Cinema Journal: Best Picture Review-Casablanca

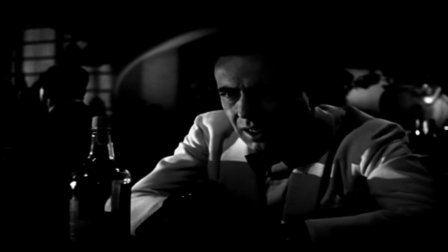267s
Now, you can argue that Rick is the more interesting character because of his all-too-human emotions, but he never comes off as heartless, or otherwise he would have been unlikable.
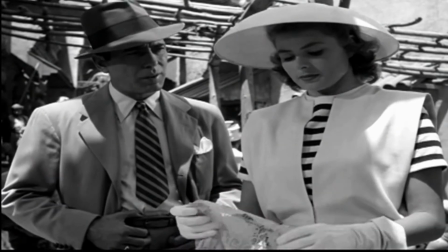276s
He still cares, or at least he wants to care about people,
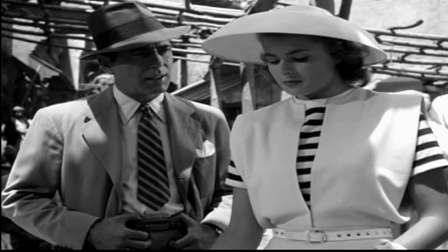280s
but after being betrayed by his one true love, he finds it hard to form any meaningful relationships if it means getting hurt again,
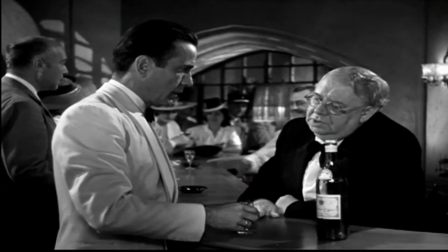286s
and that is where people can be able to relate to him more so than Lazlo.
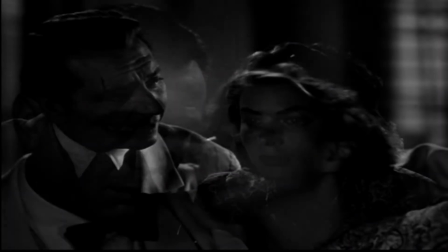290s
As for Elsa, she is dedicated to her husband and to his work, but she clearly is in love with Rick, at least the Rick that she knew.
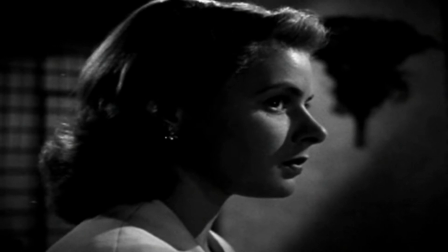298s
She doesn't want to appear selfish, but she is so undecided on who she wants to be with that she let Rick do the thinking for her,
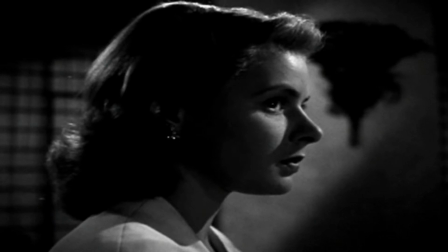305s
which may not control to more hardcore feminists today.
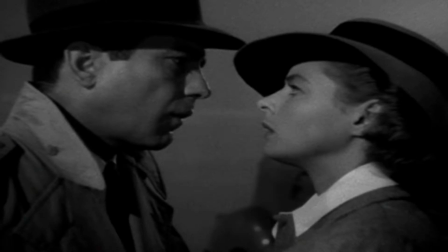309s
But I do feel that she does have her own sense of strength, especially in the end when...
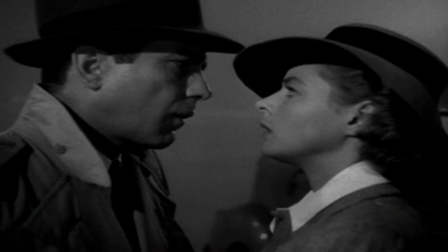316s
Is it fair to say spoiler alert for a movie as old as this? Ah, screw it, I'm sure there's bound to be somebody out there who hasn't seen it.
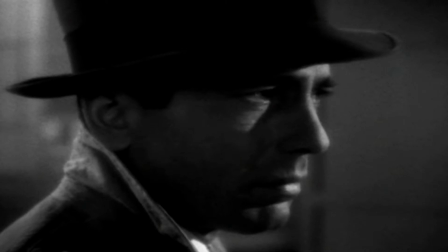325s
Anyway, when Rick convinced Elsa to follow Laszlo onto the last plane out of the city,
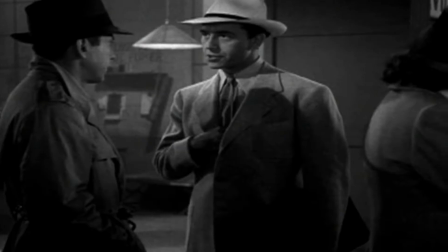330s
it's clear that the two may not see each other again and she has to walk away from the one man she truly loves,
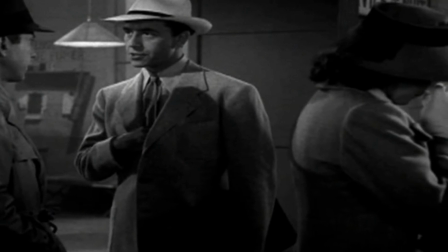335s
but she showed plenty of strength just to stand by Laszlo and leave him behind.
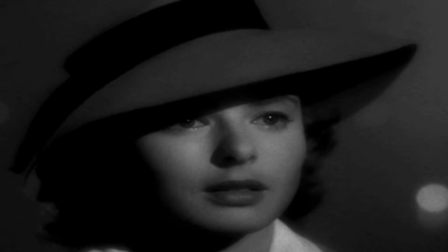339s
She could have just broke away from Laszlo and run back to Rick, saying that she doesn't care what happens just as long as she can stay by his side.
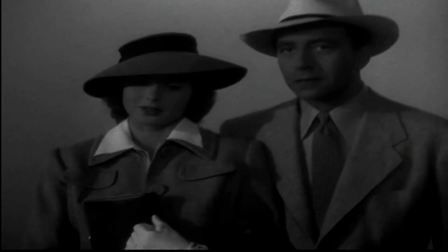346s
But she never does, and it does take a lot of strength not to let one's emotion rule over our judgement.
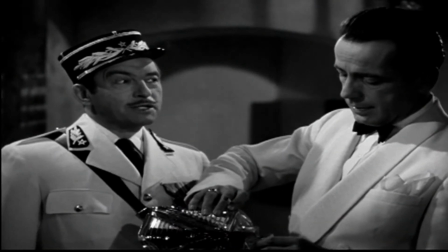352s
However, as great as the main three characters are, it is Claude Rains as the unscrupulous French police captain Louis Renaud who steals the show from me.
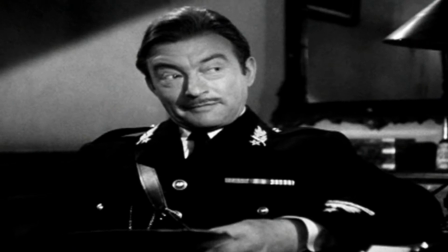361s
Every time he comes on screen, he instantly becomes a joy to watch because he is just so mischievous, yet he's honest about it, almost in a self-deprecating way.
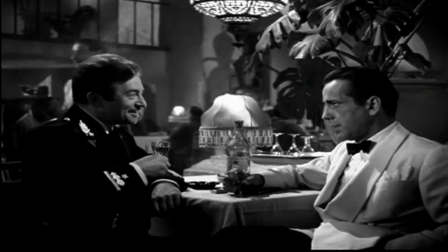371s
He's genteel, yet flippant, but not heartless.
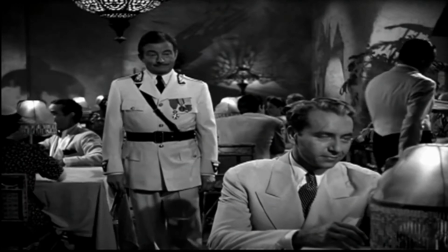374s
His sense of morality is more greyish as he is opportunistic when it benefits him, but he refuses to hold a grudge.
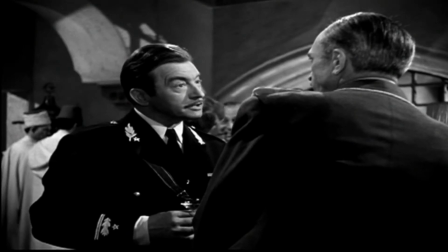380s
Plus, he has some of the best moments.
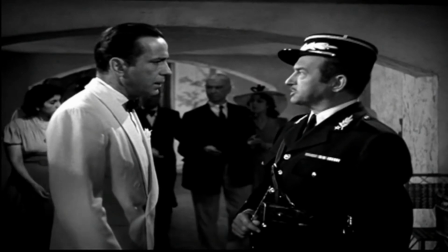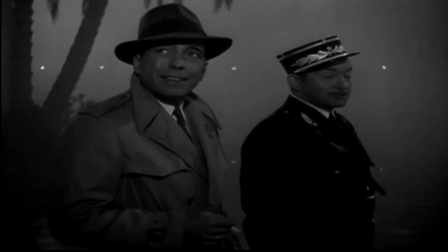390s
Reigns is just too much fun to watch with his great dialogue and performance and the scenes he shares with Rick are the highlights of the film.
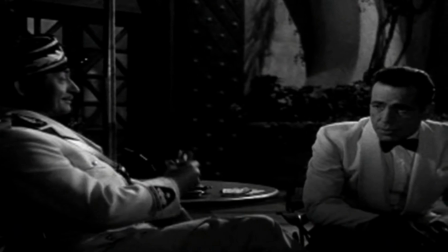397s
On a technical level, it does look very good.
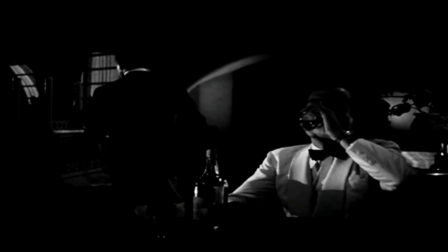400s
Some of the things that caught my eye were the use of shadows and lighting in many of the scenes that helps give it a more haunting quality, like something from a film noir. are.
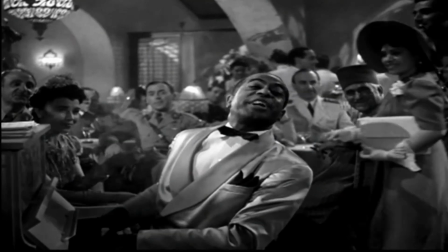409s
Given that much of the story takes place in Rick's club, there were plenty of action going around the place with his patrons,
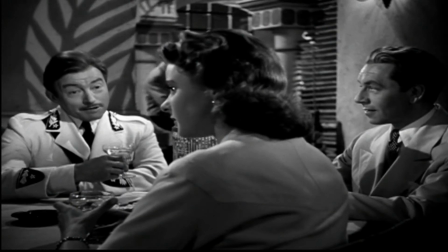415s
the workers, and the main players to help give it plenty of life to it thanks to his editing and camera movement.
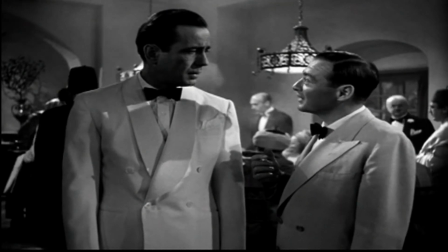420s
Even with how the camera is placed with its framing, it does help give the story some depth.
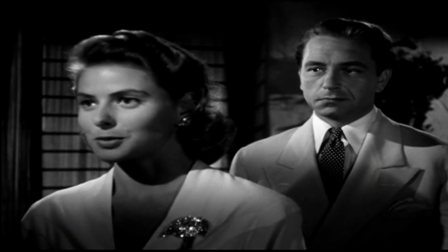425s
Like here where Lazlo looks at his wife from behind as Ilsa in the front ground talks to Rick and looks as though he suspects something between them.
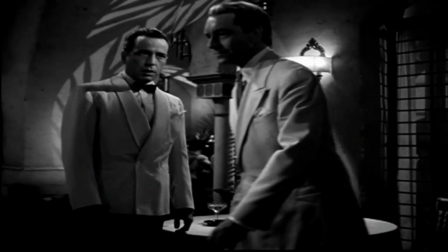433s
That's something one would not notice on their first viewing, and when little things like that are caught, it adds something new to the same old story.
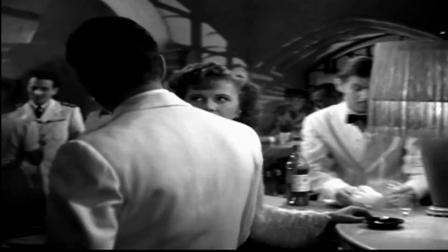440s
So in the end, as a movie, it definitely works.
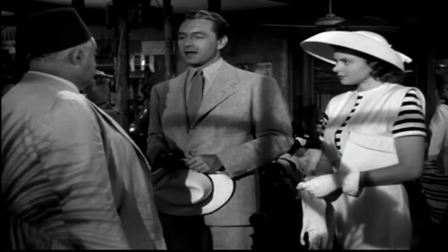445s
It's hardly ever boring as it moves at a steady pace and it doesn't waste time, making this one of the most rewatchable movies I've come across.
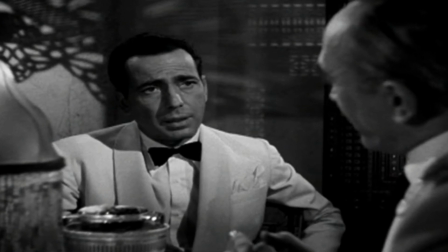452s
All the right elements are there and executed correctly that one really cannot find a way to make this any better than it already is.
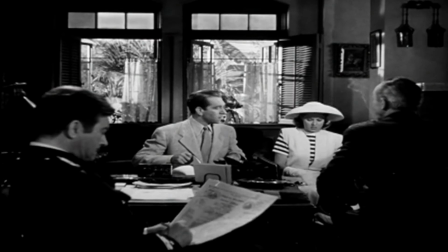460s
I seriously cannot think of one bad thing I can say about it. Sure, there may be some logic issues like why don't the Nazis just arrest Laszlo immediately,
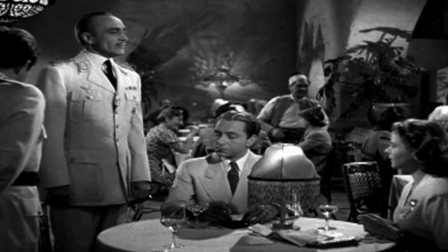470s
but that can be easily explained away like overconfidence on the part of the Nazis with their quick rise in power.
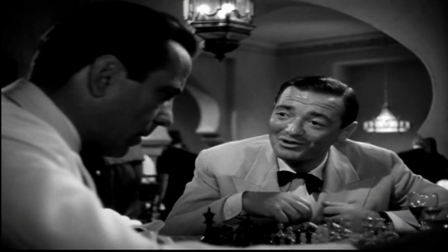476s
So yeah, I can see why many call this one of the greatest movies ever made. But I can't really say that for myself.
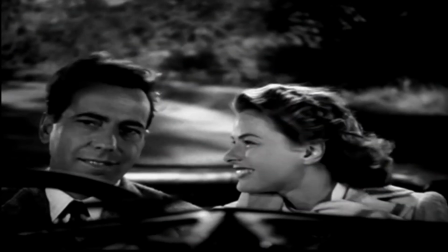485s
Is it one of the more perfect films? Yeah, but as my definition for one of the greatest, it doesn't really fit.
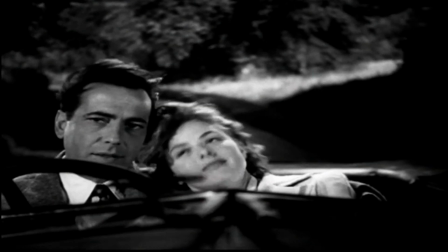494s
I can't really pinpoint why exactly that is.
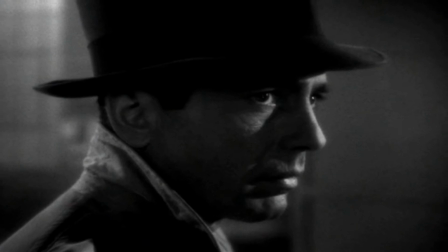498s
Maybe it just didn't hit me as hard in the emotional department, or the themes are not that hard to spot that it doesn't really require much thought.
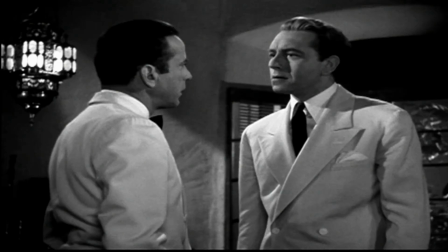505s
Whatever it is, I don't feel as enamored towards it as I would for films that are less perfect.
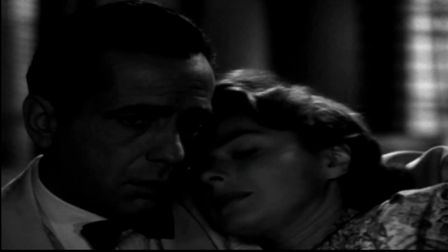511s
Because of that, I'll give this a 4 out of 5.